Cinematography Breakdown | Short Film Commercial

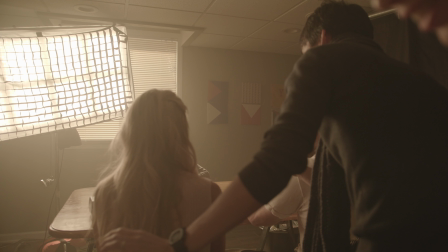The next thing that we did to help emphasize that shape and contrast was add a six by neg on the left side of the frame just to increase that contrast, just increase the shape and the shadow side. And going back to the key light again, the other thing that really helps with light spill and control of light is having a grid or an egg crate on top of your softbox. The reason why having an egg crate or a grid is really important is because it reduces the spill against the back
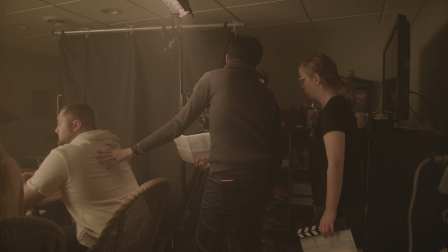walls and it really creates a more directional key light and a very soft source.
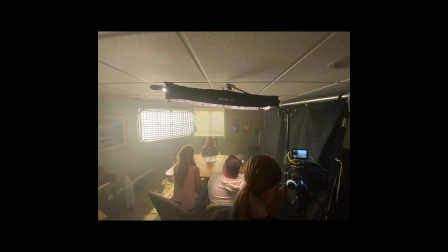So if you want to really start shaping your light and being able to control it as much as possible, I highly recommend looking into grids or egg crates.
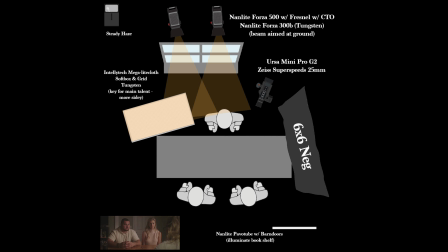The last light that we added was a nanolite pavo tube and we added again barn doors or a grid to that and the reason is because
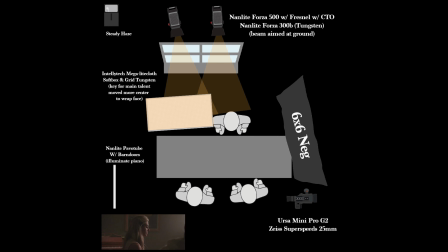we didn't want it to spill too much against the back wall and illuminate as much as possible we wanted to control that light so adding the barn doors helped us control the light and only illuminate a certain section that we really really wanted to and for the three angles that we got in this scene the pavo tube's main purpose was to illuminate the background and just add a little bit more detail in the background that we couldn't see if it wasn't there the secondary reason for adding that tube was just to add a nice little hair light so a quick tip,
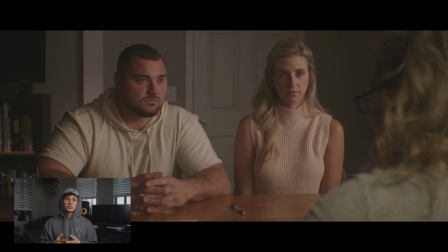something that I want to note that I find is really important and sometimes overlooked is moving your key light relative to where the camera is positioned. Now, going back to the first frame here when we're facing the two talent,
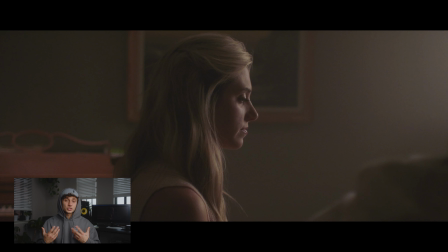since we're on their face on a more three-quarter angle and a little bit more frontal, we can get away with playing the key light a little bit more sidey and allowing for that contrast, allowing for that shape to kind of be a little bit more dramatic. now going to the
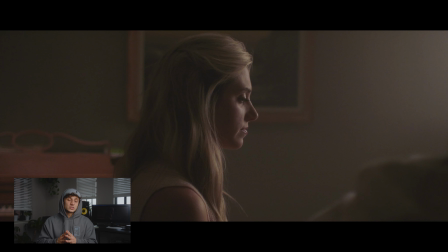second angle here where we are straight profile on the mother if we had that light in the same position that we had it in the first composition
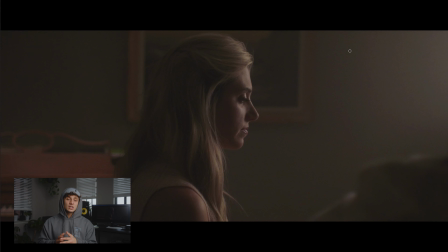there would be zero detail in the right cheek on her nose on the other side of her face it would just fall off to just complete blackness and something that I like to do and something
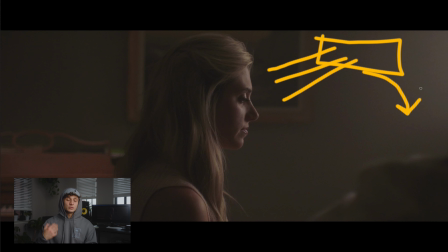that is pretty standard among cinematographers that I've come across is moving the key light more center as you move to the profile. So the reason why you would want to move the light more center and more in front of the talent is because it would wrap a little bit more.
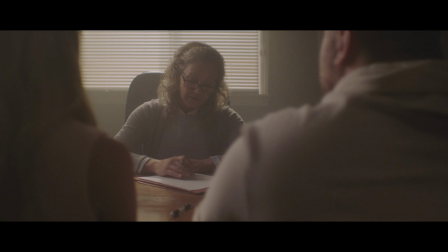So when you are in that profile, you do see a little bit of a light leak on her cheek. You see a little bit more detail and it's a little less sidey and it's a little bit more flattering and appropriate for the setting. The last composition that I want to talk about is the last angle here shooting in between their shoulders and showing the therapist adoption lady
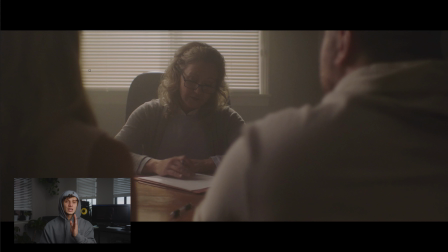the reason why i find this frame to be the most interesting is because i didn't really light her face and her face wouldn't be lit in this situation she's backlit by that window but what i did to help emphasize some more shape into her face and just create a little bit of an exposure was take
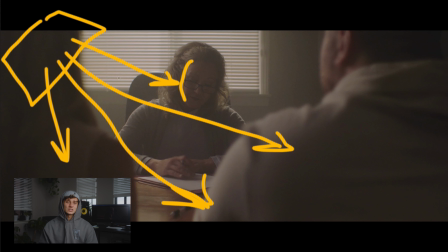that key light which was more center because we were shooting the profiles on the husband and wife and move it a little bit more on a side towards the wall again and the reason why I did that was because it would now hit kind of her cheek and just kind of create some shape around her cheekbone and the right side of her face just to help emphasize that just so it wasn't like flat here and I think it's important to note that it might not be important to see the person's face entirely or see every little detail in a person's face. I think sometimes mystery is good and regardless of that I still think that we were able to create enough of exposure in her face to see some of the detail without making it seem artificial or fake. So that's it for today's video. Again I apologize for not being as consistent as I used to be.